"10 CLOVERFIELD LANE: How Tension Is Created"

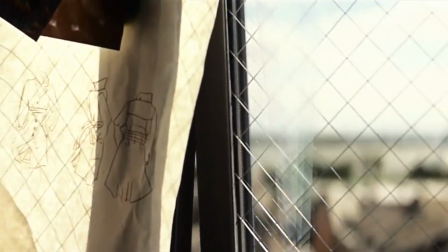0:06 It's evident that, through the opening shot of 10 Cloverfield Lane,
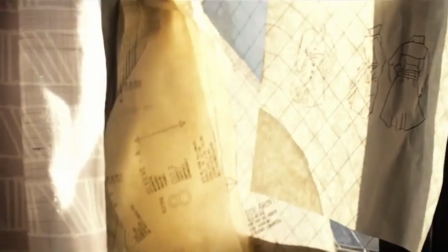0:10 this is a film that creates tension elegantly and through visuals rather than expository dialogue.
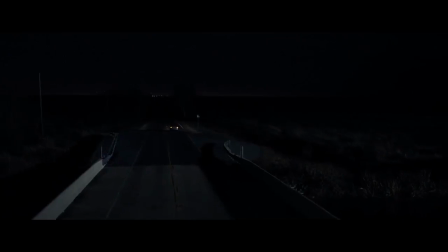0:15 As a side note, I will only be dissecting the first 40 minutes of the film, as that is prime time for when this film builds tension. The remainder of it sustains said tension rather than a continuous build of such. Back to that opening scene.
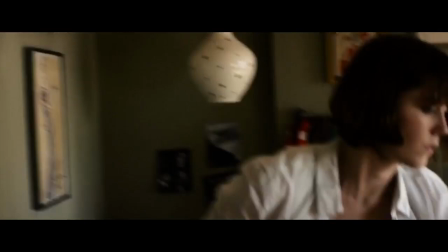0:27 In this scene, Michelle is hurriedly getting ready to leave what seems to be her house.
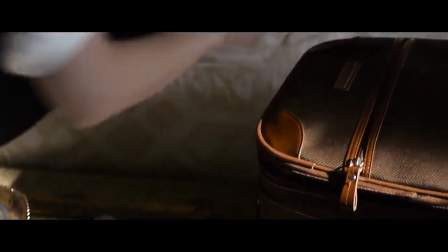0:32 She's forcing a luggage suitcase shut and then focuses on her phone. She begins to look flustered.
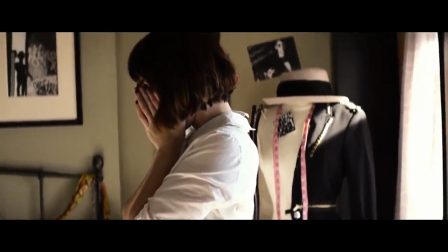0:37 Without an ounce of dialogue, we begin to feel tension rising.
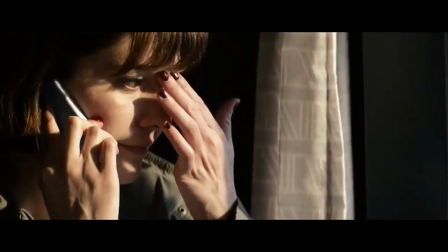0:40 The camera is often shaky and unsteady, which forces the audience to focus unabashedly on the fast-paced movement of the scene to piece things together,
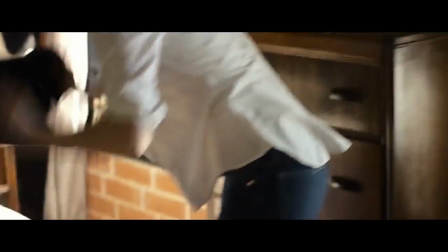0:47 which essentially makes the opening of this tale all the more tense. This unstable camera movement is consistent throughout the film, which causes an uneasiness for the viewer.
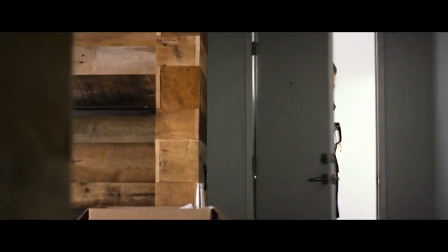0:56 Typically a cheap tactic, but it works marvelously to build tension here.
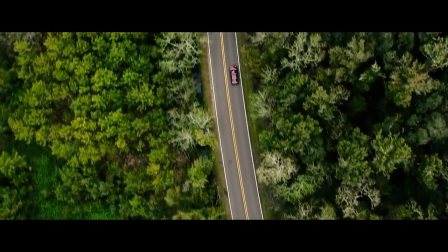1:00 The elliptical editing from Stefan Grube, who carefully pieces a wide variety of shots together, also adds to this quick cut style.
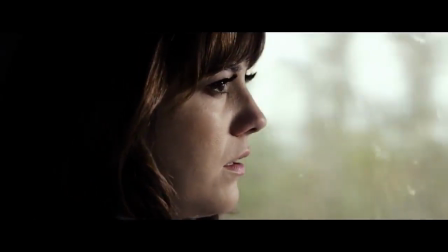1:07 The first 20 minutes of this film is largely non-dialogue, which obviously forces the audience to visually piece this quasi-mystery together,
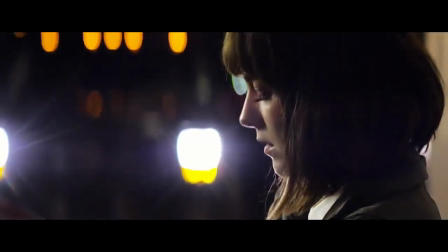1:14 thus making every movement of a character or sound tense.
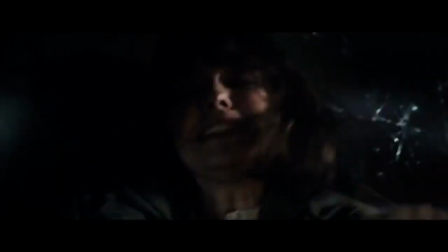1:17 Even the crash of the car in the following sequence, which is super on the nose yet undoubtedly powerful, just sets up the tone of this film.
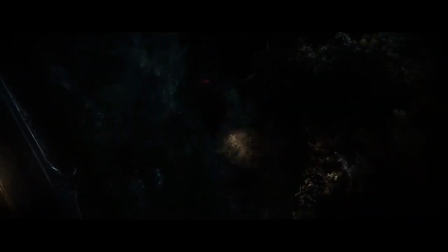1:24 Silence equals impending danger, which from the get-go certainly implants fear into the audience.
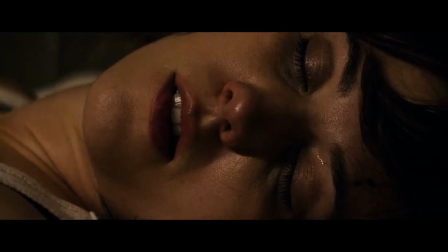1:29 Fear stems from that initial feeling of pure tension too.
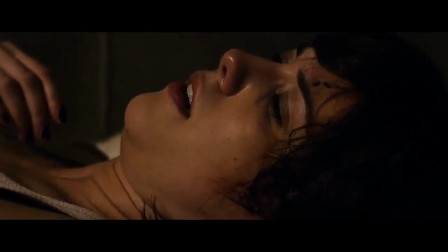1:32 The lack of dialogue forces the audience to focus, which allows for an establishing of intimacy between said audience and Michelle.
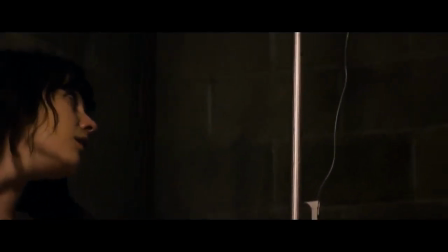1:39 When that intimacy grows throughout the film, the threat of the bunker explodes tenfold.
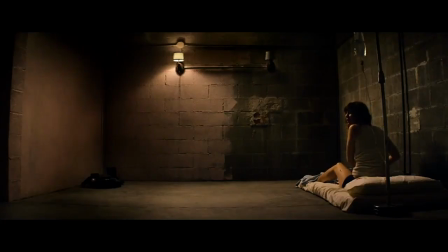1:44 And now we enter the bunker, where the film spends a large chunk of its runtime bouncing tension off the walls until it finally sticks.
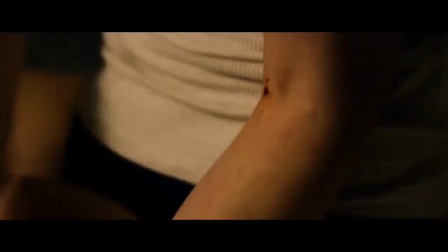1:52 What stands out with the design and story based around this bunker is the direction of Trachtenberg,
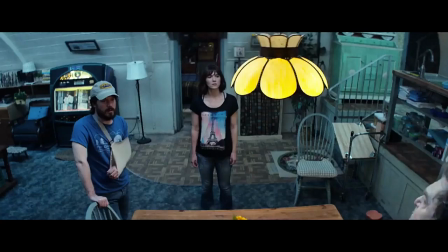1:57 who is able to effortlessly build tension just through his ability to block and stage a scene.
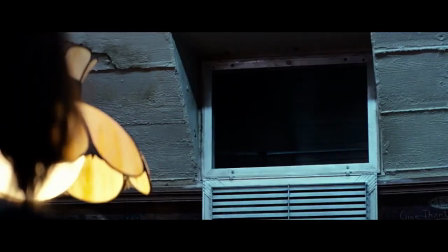2:02 Some might argue that it's simple set design that makes this bunker claustrophobic,
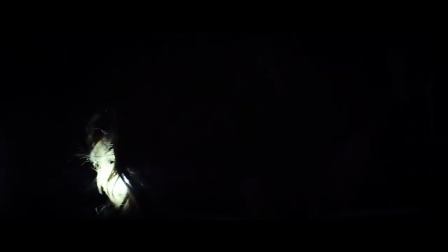2:07 but a quick look at Trachtenberg's blossoming filmography shows the director to be someone who uses small locations as the beating heart of his story.
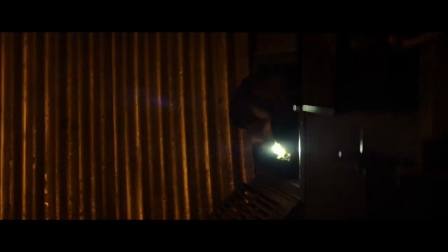2:15 They almost become characters integral to the plot. Take his episode of Black Mirror for example, Playtest.
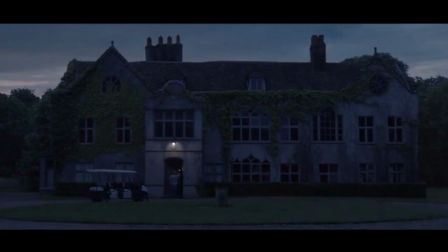2:21 This explodes into a tension-filled, mind-crawling fest when the titular character becomes trapped inside a house created by virtual reality.
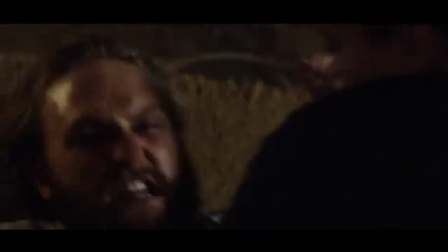2:29 With every visual shifting of the house, the character descends into madness, and the audience's collective hearts tighten.
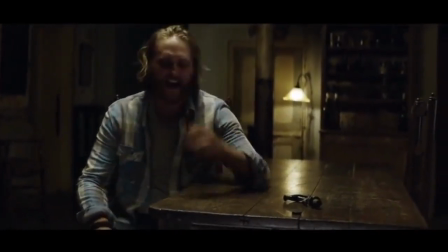2:34 This is quite clearly akin to the feeling of claustrophobia in 10 Cloverfield Lane.
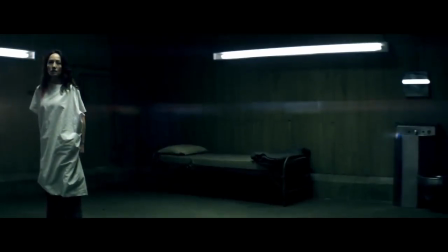2:39 And as an even deeper cut, check out Trachtenberg's short film based on the Portal video game series.
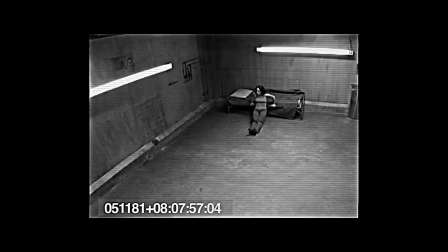2:43 It is again based around a character in captivity and in a confined space.
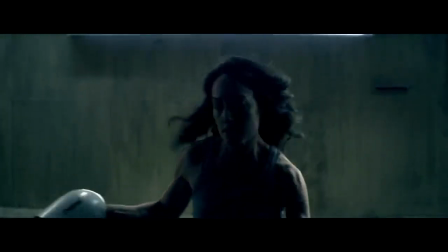2:48 This man is fast becoming a director who excels in building tension through the use of small sets with big ideas.
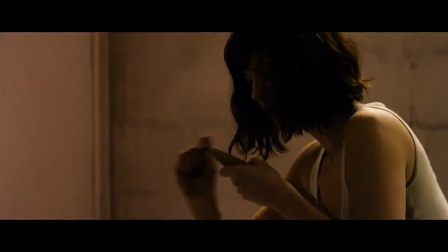2:54 The mention of video games is hugely important too, since Trachtenberg is a self-proclaimed gamer,
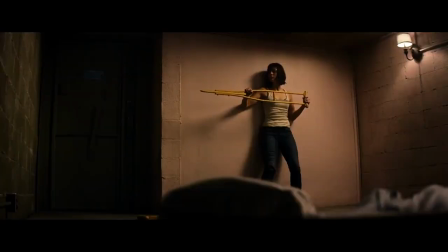2:59 and this is something that spills right into 10 Cloverfield Lane and is a huge component of how tension is built.
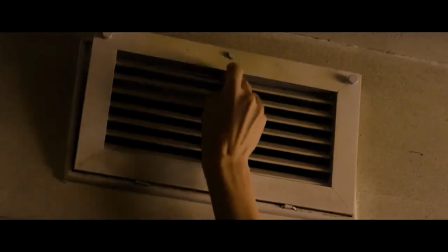3:04 Because Mary Elizabeth Winstead is so easy to follow and her acting so transparent, the audience almost become involved in this moment,
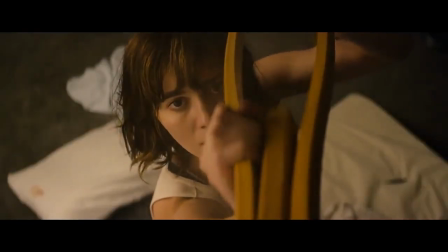3:16 which certainly increases heart rate.
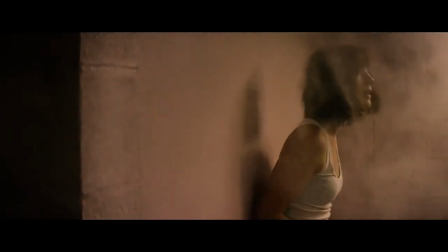3:18 The lack of dialogue, substituted by a harrowing, epic score, makes this scene feel video game-esque, as though the audience is controlling her outcome.
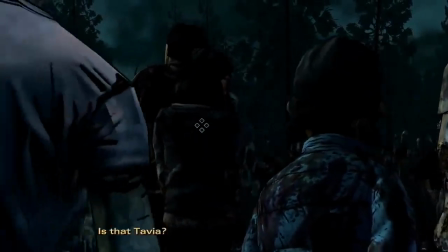3:25 If you've played some of the Telltale games, this certainly feels like something inspired from that.
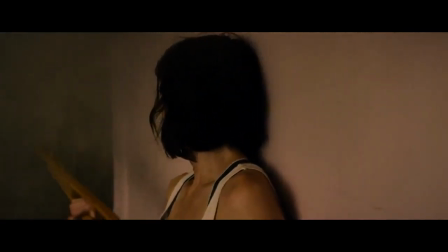3:30 Essentially, the audience is transported into the film, and thus the feeling and atmosphere of tension becomes more personable and palpable too.
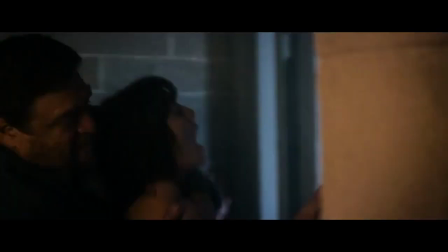3:37 Remember in the opening scene how a variety of shots spaced out by quick cuts added to a very tense opening?
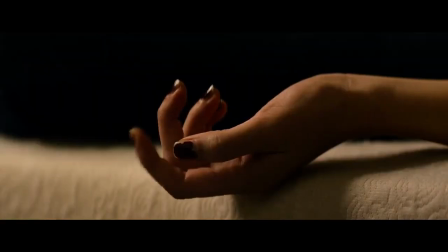3:43 The same is repeated when Michelle first awakens in the bunker.
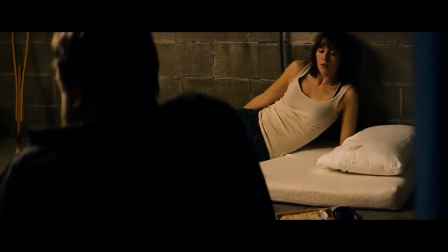3:46 It's both a way of allowing the audience to familiarize themselves with the setting, while also putting through this idea of desperation.
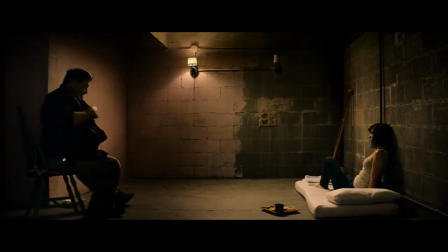3:53 When we first meet and hear Howard converse with Michelle, the scene feels a tad utopian.
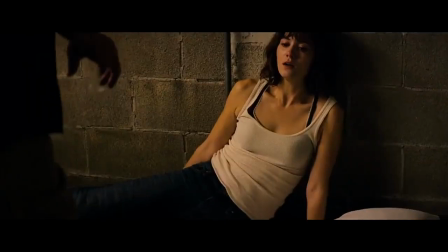3:57 Howard speaks of himself as a good man and someone whom Michelle should be thankful for, and while this seems normal for a person who has just saved another person's life,
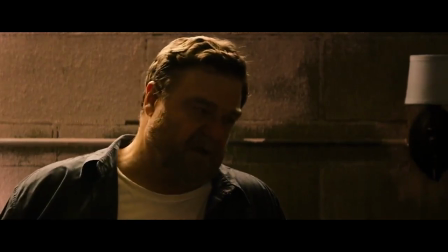4:05 the way in which Trachtenberg frames this scene adds a layer of subconscious distrust between the audience and Howard.
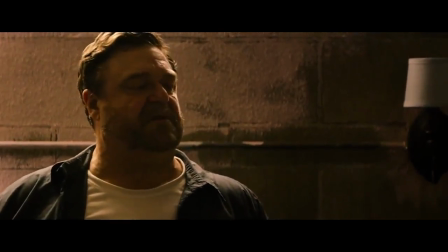4:11 First off, notice how Howard is above Michelle in the scene.
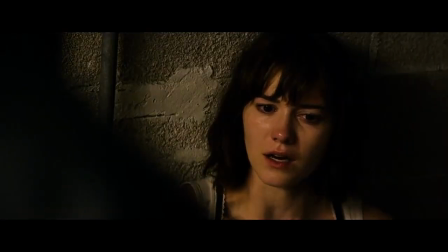4:14 Despite sitting down, he still towers over her, and this shot allows that to flourish. But that's basic staging to make a character's positioning reflect her emotion.
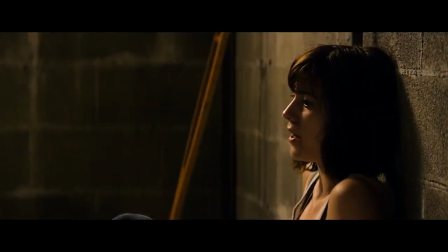4:21 Michelle looks small and recoils into the wall, a clear metaphor for her fear and lack of safety.
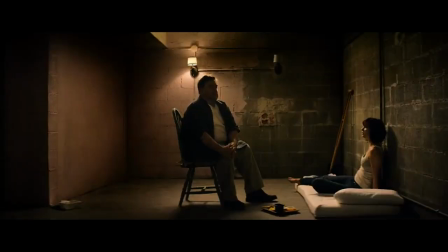4:26 Yet what stands out in this scene is the interesting placement of the lights. Note how there are two possible emitters of light in this room, yet only one shines, and it shines on Howard too. This works in numerous ways to both build a distrusting of Howard as well as fear.
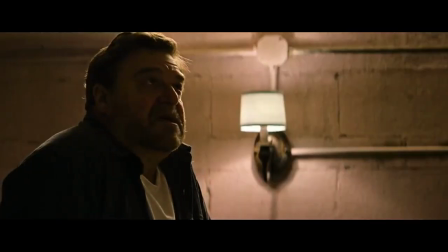4:41 How? Well, the lighting helps play into this idea of Howard as a savior.
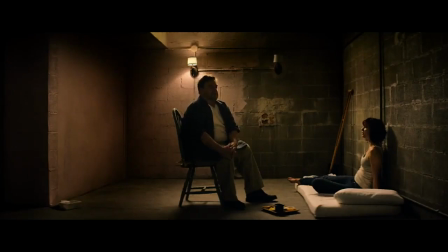4:46 It makes the audience question his good guy talk, since he is hogging the light while Michelle is being held captive in a more darker part of the room. It's almost as though he is on stage, the light reflecting off him as he spins a fictitious story. It makes him less believable and more of a threat to Michelle.
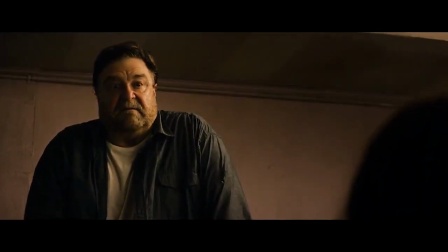5:01 This use of light plants all these seeds of deceit, which again reinforces the feeling of tension that fogs and takes over the audience's brains.
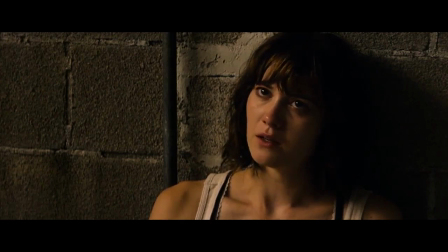5:09 Since this exchanging of words is quiet and non-violent, one would be forgiven for thinking the scene is devoid of tension if the visuals are to be ignored and not interpreted in any way.
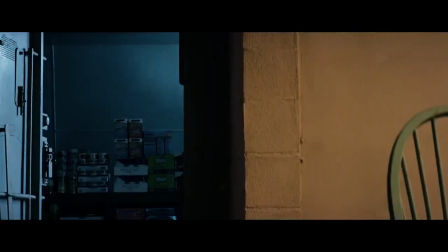5:17 That's why this moment is awesome.
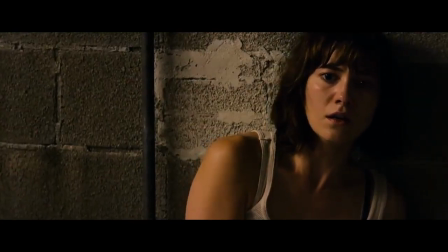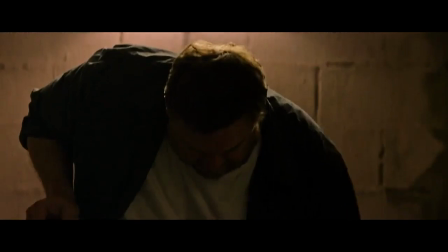5:25 It's Trachtenberg's way of shaking the audience and forcing them to fear Howard.
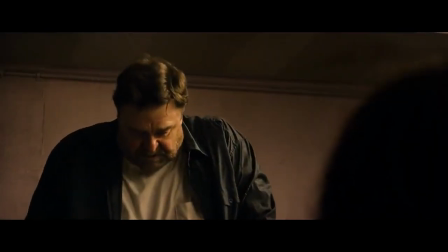5:29 The two moments are juxtaposed and cut through by that insane banging sound, uneasy camera movement, and Howard's ejection from the room.
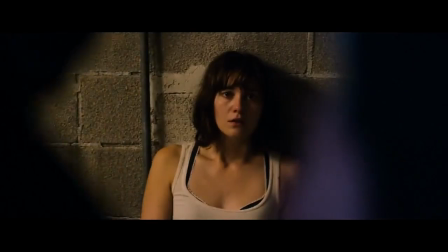5:36 Immediately, the audience is forced to bask in that tension. Again, it's the idea of sound disrupting silence.
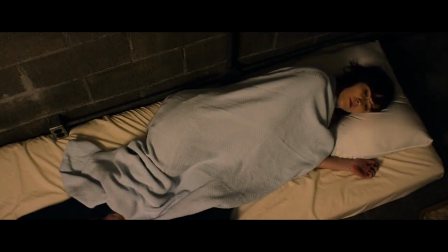5:42 I also want to look at several scattered moments throughout the opening 40 minutes where Trachtenberg frames Howard as though he is a predator, constantly lurking in the shadows.
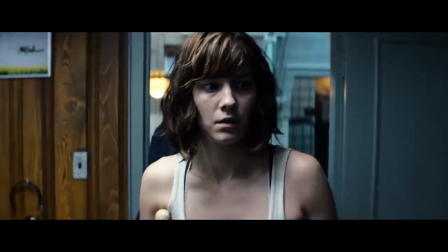5:50 There are two scenes where we get a close-up of Michelle's face. Rather than omitting Howard from the shot, he remains visible in the background, somewhat out of focus.
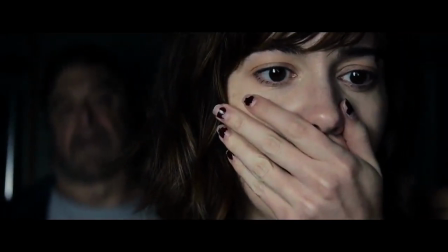5:59 This idea of lurking behind our protagonist helps build tension and fear simultaneously, especially since we have been acquainted with his explosive side at both points.
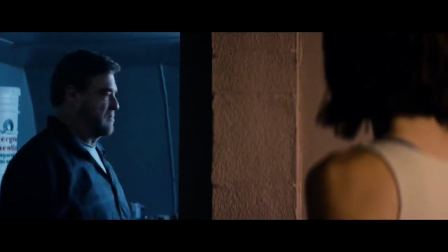6:08 The following scene is, quite easily, the main beating heart of the tension that pounds throughout the following minutes of runtime.
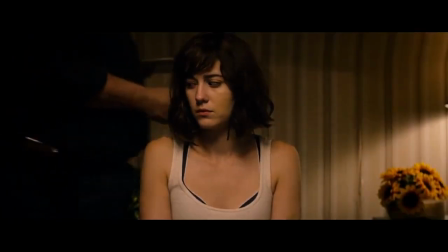6:15 The infamous dinner scene happens to be one of my favourite scenes in film this year.
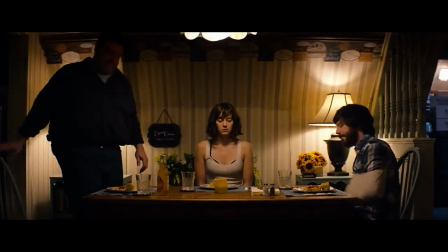6:19 Trachtenberg once again combines with the excellent and detailed eye of editor Stefan Grube to piece together a scene that is both nuanced in its tension and eventually explosive.
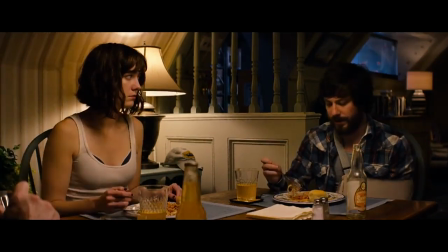6:28 If the previous scenes were water heating up in a pot, then this one is the boiling point.
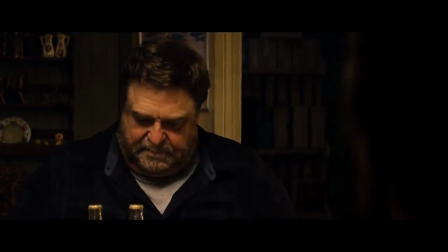6:33 First of all, it's the performances that make it so memorable and tense, and it all begins with this shot of John Goodman.
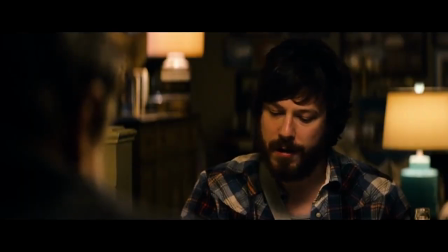6:39 This is a small ensemble film which asks the characters to essentially create tension through movement or extreme facial features.
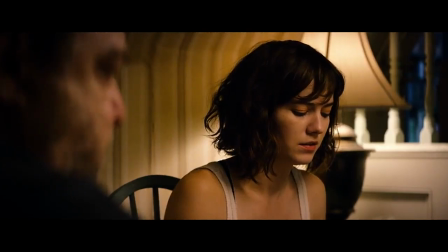6:46 If Mary Elizabeth Winstead does it with her transparency, Goodman does so with the lack of eye contact when talking.
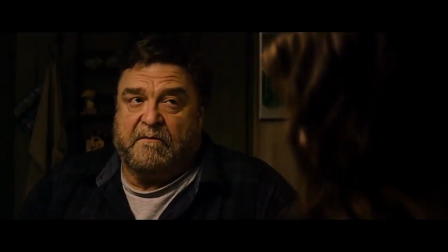6:52 Especially since it's somewhat of a recurring detail, the scene becomes all the more uneasy. But I also want to talk about John Gallagher Jr. as Emmett.
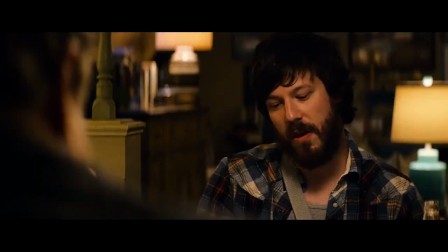7:00 John Gallagher Jr.'s performance as this bumbling idiot is not only hard to pull off in affecting tension, but is also super impressive.
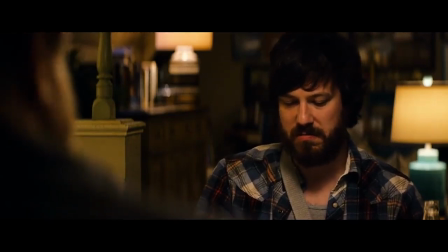7:07 I mean, his dialogue and movement is silly and juvenile, which tends to tick off Howard, and due to that repetition,
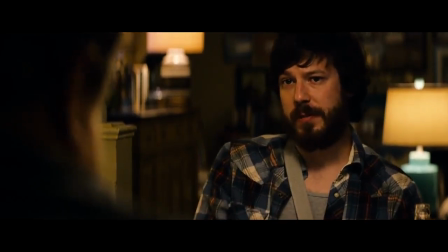7:12 particularly in this dinner scene, the audience begins to fear every time Emmett opens his mouth,
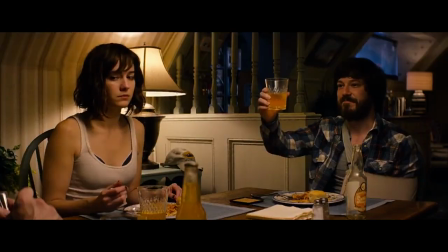7:17 in fear of triggering Howard and the film exploding into loudness and violence.
It's not a bad point.
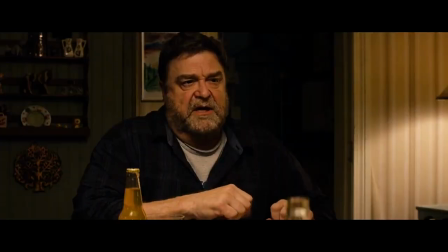7:25 And please, watch your language at table.
This wariness and anticipation drags the audience through tension quite remarkably.
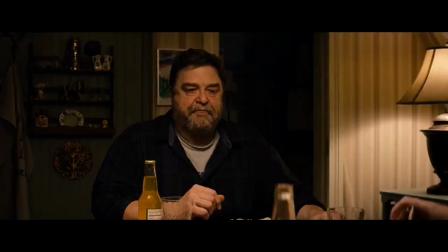7:33 This moment right here vindicates that. It combines Goodman's excellent tense acting with Emmett's bumbling, intrusive dialogue and aloofness.
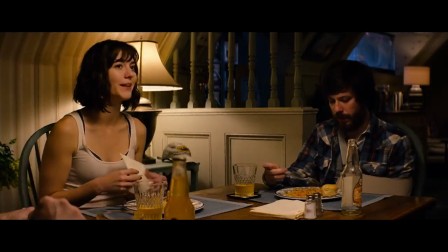7:41 But aside from the performances, let's also look at this technical piece of masterful direction by Trachtenberg.
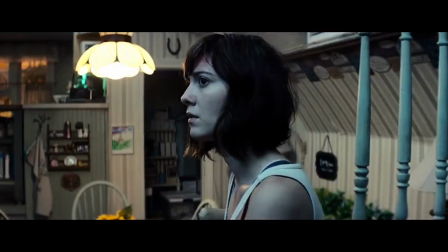7:46 At the start of the film, Howard sets a rule of no touching.
Understand?
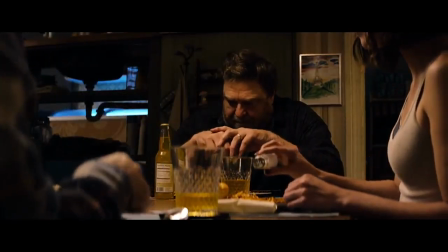7:52 No touching.
Yet in this close-up shot wherein which Michelle consciously reaches for Emmett's hand to ask for the salt and pepper,
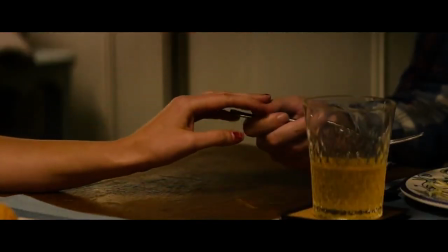7:59 the audience nervously laugh but also get filled with palpable tension. Why?
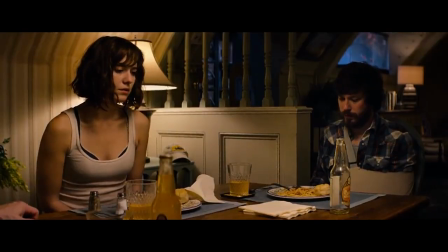8:03 Because she is essentially breaking the rules, and knowing that Howard is a short fuse could end very poorly for one of the characters, and violence could of course ensue.
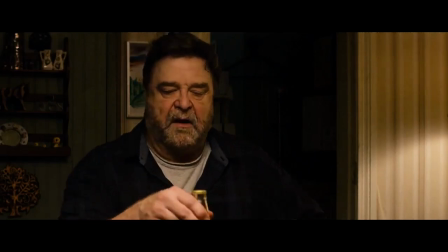8:11 It's these small nuances that push the idea of tension further.
What exactly do you think you're doing?
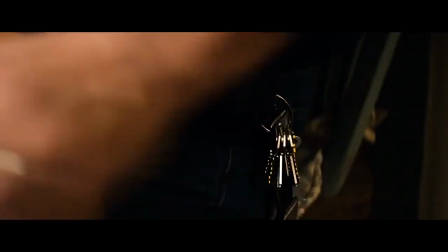8:18 There's this ticking clock you're not aware of during the course of the scene, and that's the constant cut between the keys and the drinks.